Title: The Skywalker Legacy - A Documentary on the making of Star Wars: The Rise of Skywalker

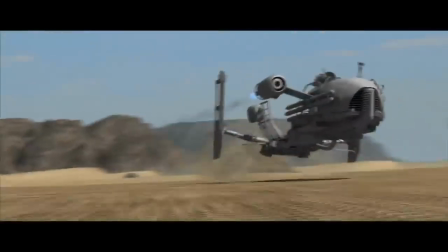[129:34]
We did a bit of a test of it flying through a CG environment, and JJ was thinking, this is, you know, this is great, but how actually are we going to shoot this?
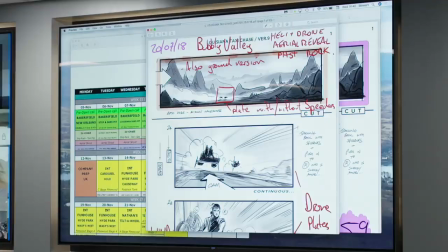[129:44]
I just thought it'd be a good idea to go through these speeder chase boards and any other Jordan questions you may have before our Jordan friends head out.
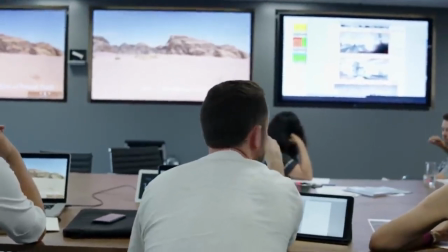[129:50]
Our department, we're happy with the vistas there. We can find some nice stuff in the background. You seem quite happy with it as well.
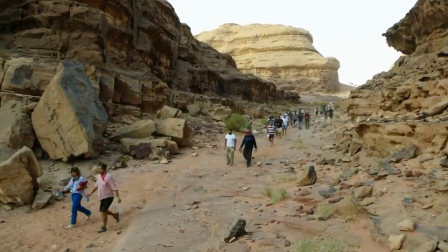[129:56]
It's good. It's a good run. When we were out there, there was so much curvature and personality.
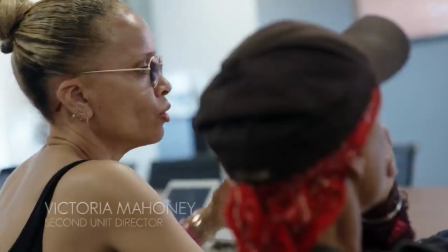[130:00]
So the thing for me is, if we pick one place that the dunes can do something cool, it only needs to be 50 feet, whatever you guys call 50 feet.
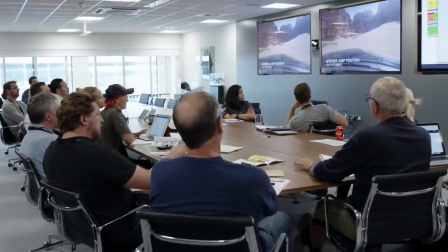[130:10]
Before we do shots like this, we'll get a helicopter pilot in, all of us guys in a group together, off the radios, you know.
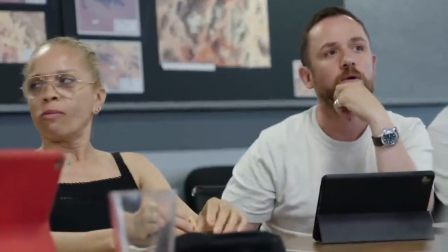[130:16]
Not just guys, Stuart. A guy, well, you know, guys. Guys is plural, it's both genders in this show.
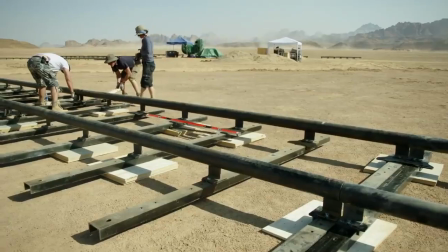[130:25]
What we're doing is we're building a track. We're building two, in fact. One's going to be a camera track and one's going to be a vehicle track. We've got a six-axis rig with 6 degrees of movement. So we've got a rotate, an up and a down.
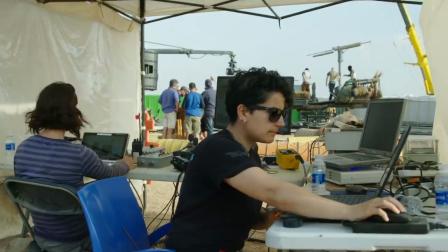[130:41]
This one also goes side to side. It's a very powerful machine because it's hydraulics, but because it's hydraulics also, it's not quite like an electrical system where it's very precise on what you want it to do, because you run out of oil,
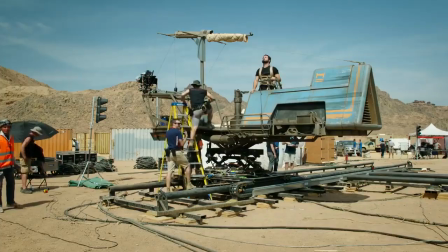[130:53]
you run out of pressure. It can be quite difficult.
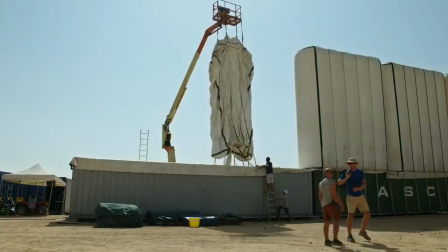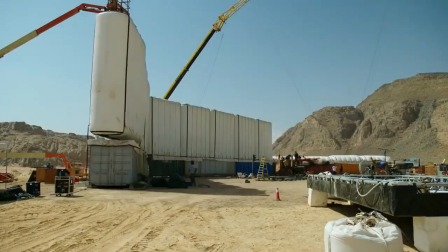[131:01]
We've built ourselves a kind of green screen stage here in Jordan Desert in one of the wadis here.
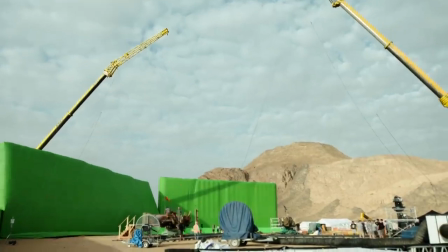[131:06]
So we get 5 shooting days here, Tuesday through Saturday, on the XY rig for all the actors' coverage of the speeder chase.
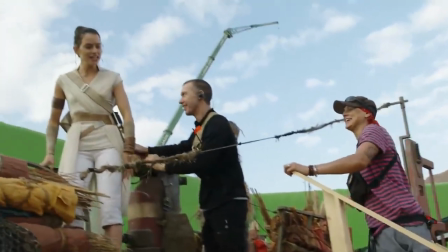[131:13]
Daisy on the speed. Ray? Daisy hooking in. Ray. Yeah, Ray.
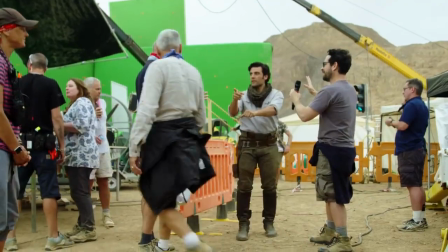[131:19]
It's Ray or nothing. And so a couple days in, I remember walking over to JJ and saying, hey, JJ, so I noticed that, you know, we're doing green screen.
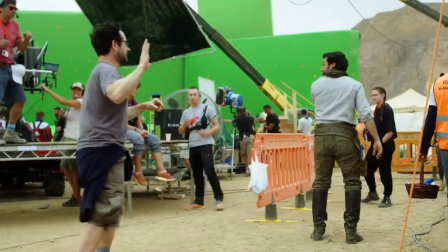[131:26]
And he's like, so why the hell are we in the desert? And I'm like, yeah. I know it does seem nuts to be in this location and be shooting against green screen.
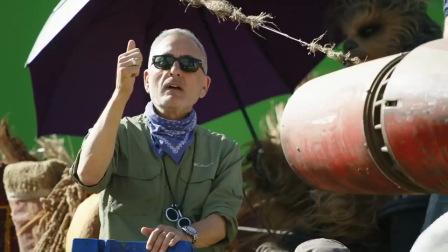[131:35]
Why would you build a green screen in the desert? And the reason we're here, we're trying to make this as realistically as possible.
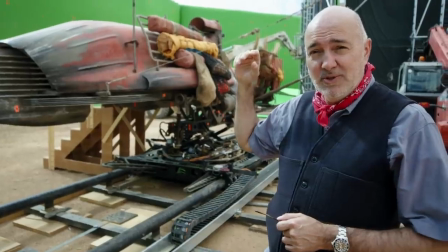[131:43]
And it's really difficult to recreate a fabulous sunny day in Jordan. Come on, light, here we go.
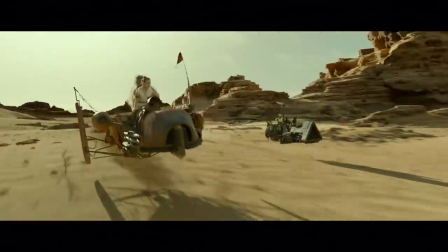[131:51]
Correct lighting is the foundation, I think, of good visual effects.
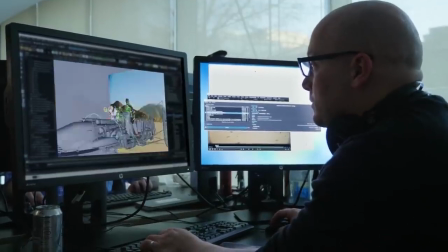[131:55]
You can color correct all day, you can do every sort of digital trick in the book, but the reality is, if it's in front of you and it's there, you know what you're getting,
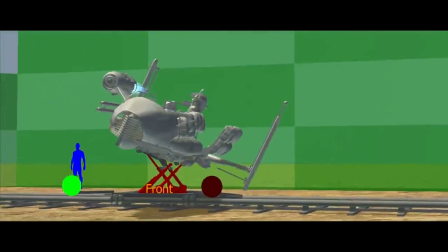[132:03]
it integrates better. And obviously the more sort of you can shoot everything in the same environment, the better it'll look in the end when you comp everything in together, so that's why they shot it on location there. These kind of gimbally things that rocked the ship around in quite a violent way, you know.
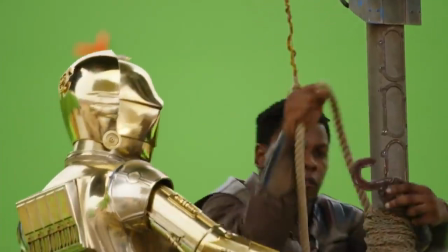[132:20]
Eunice, the stunt coordinator, she said, we'll be tying you on. And I'm going, no, I don't want to be tied on. You know, there's no messing with Eunice. I was tied on. It has been very hard work. I was in the foulest mood, because I had no idea how difficult it would be.
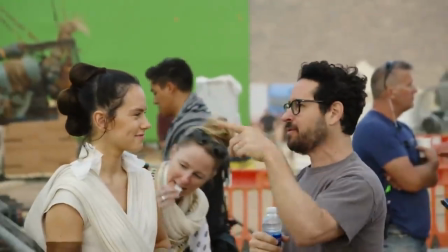[132:42]
But now everything's settled, and it's a bit cooler, and we're all feeling great.
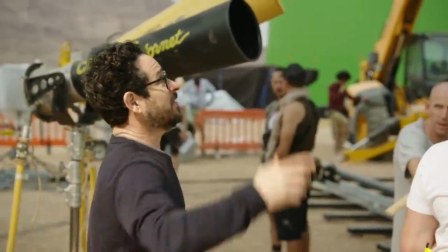[132:47]
We lose them. It's like, you know, looks like it, and then you look back. And then, boom, boom, it's like, nope, didn't lose him, still there. I always like going on location. It gives a much more real gravity to the scene. I understand it more. I feel like I'm really in the environment.
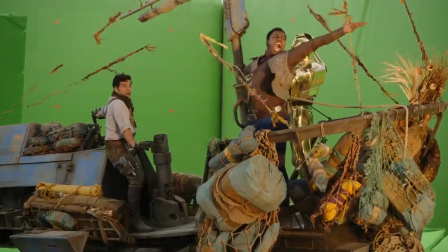[133:00]
I'm wearing the costumes, loads of explosions, stunts.
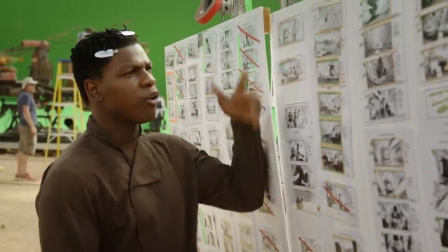Explosion. All of that. This is like the Star Wars version of the ultimate car chase. JJ's.
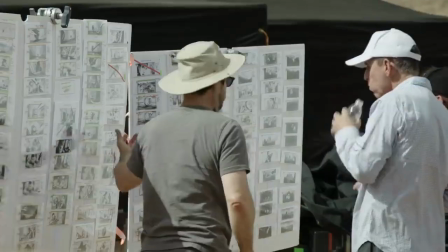[133:17]
His brain works at 200 miles an hour, so you gotta keep up.
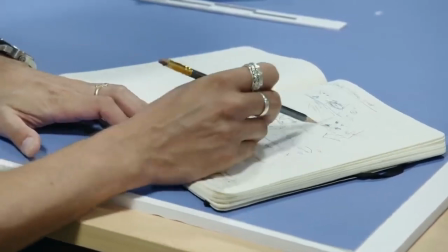[133:21]
So I'm sitting there literally going, okay, yeah, yeah, and then a close up, and then she looks back, and then we pull here, and he's like 10 shots ahead of me.
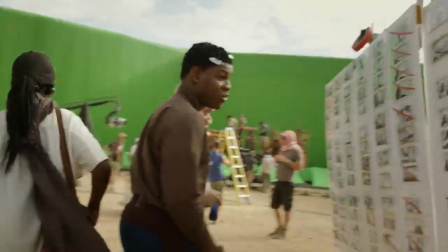[133:29]
I drew this myself.